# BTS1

For people who aren't in the world and aren't sympathetic, they sort of were trying to look at it in a more salacious way.
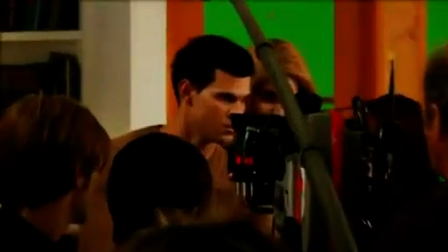So now here's the moment where it's confronted. Let's not push it down. Bella meets Renesmee for the first time, and all of the Cullens and Jacob are inside the house. And it gets very awkward towards the end, because I'm very protective over Renesmee.
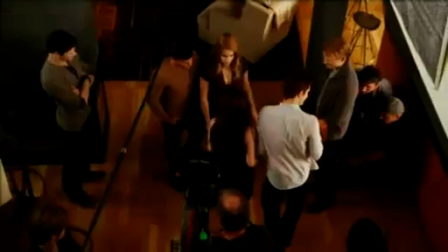Bella is a newborn vampire, and I don't want anything to happen. I really love the way that Kristen plays it completely seriously, and she carries the weight of a mother protecting her child.
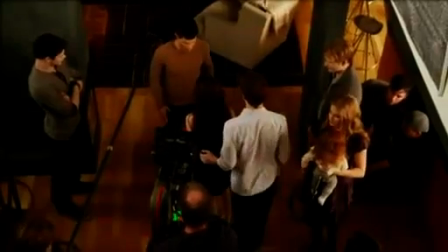Everyone's toyed around with being really feral and crazy and aggressive, and it's fun to do. It's, for bloodlust and all of that, or just anger, but it's more fun when it's protecting the child.
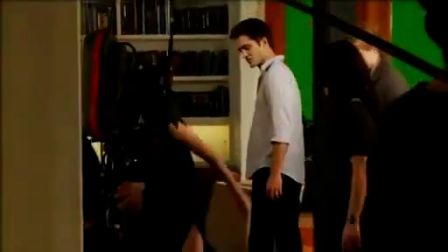It just takes it to a whole new level. It's a lot of fun to play, because there's nothing you fight for harder than your kid.
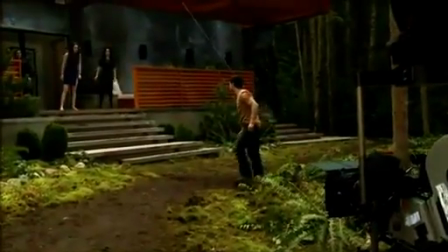You imprinted on my daughter? It wasn't my choice. She's a baby! It's not like that.
We've been doing stunts all day. It's a big scene. Bella's just found out I imprinted on her daughter, and she's beating the crap out of me today. I'm getting beat up by a girl.
You have some moronic wolfie claim on her?
She literally tosses me around the whole yard.
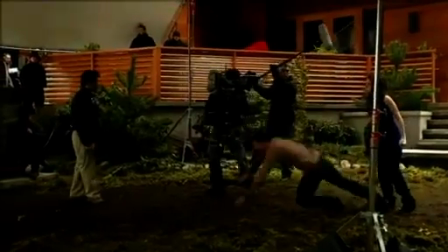It was fun to throw Taylor around, because Taylor's not only the best at getting thrown around, so I wasn't scared of hurting him, but it definitely makes you feel very empowered when you go like this and he flies across the forest. She flings me like 3 times. The first one is down the staircase, and at first I was harnessed up.
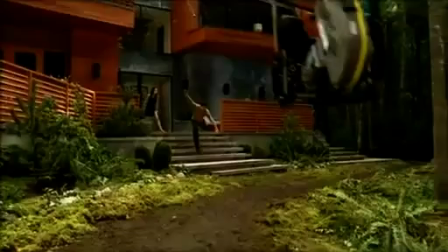It worked well. The big thing was making it look realistic, not like I'm Superman flying down the staircase. But then we took the harness off.
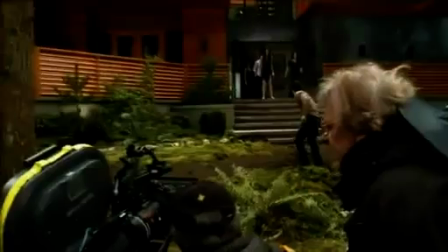I kind of just did it myself and just threw myself off the staircase, and I think that one ended up working best because it just looked more realistic.
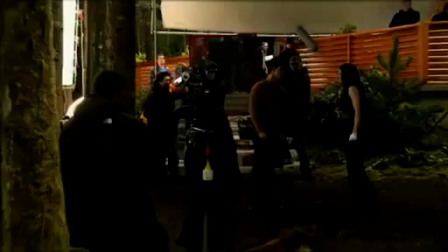The second one, Kristen punches me in the shoulder and just sends me straight into the ground.
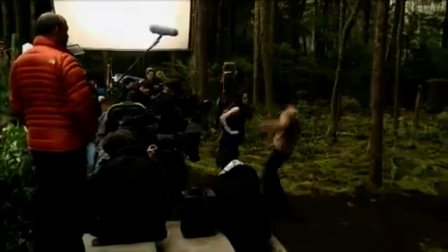And then the third one, she pushes Jacob and he flies back like 10-15 feet into a tree.
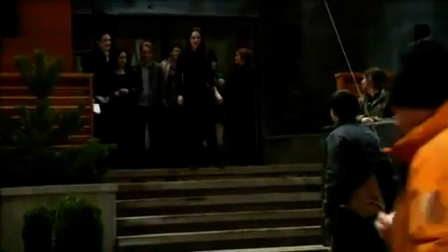And that was my stuffed double. It's been really awesome to just conceptually play that I am the strongest person in the room. To just know that just to know that one newborn, you're the strongest.
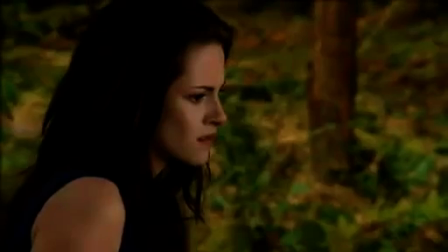It definitely had an effect on like how I stand next to these big, huge guys that are clearly stronger than me.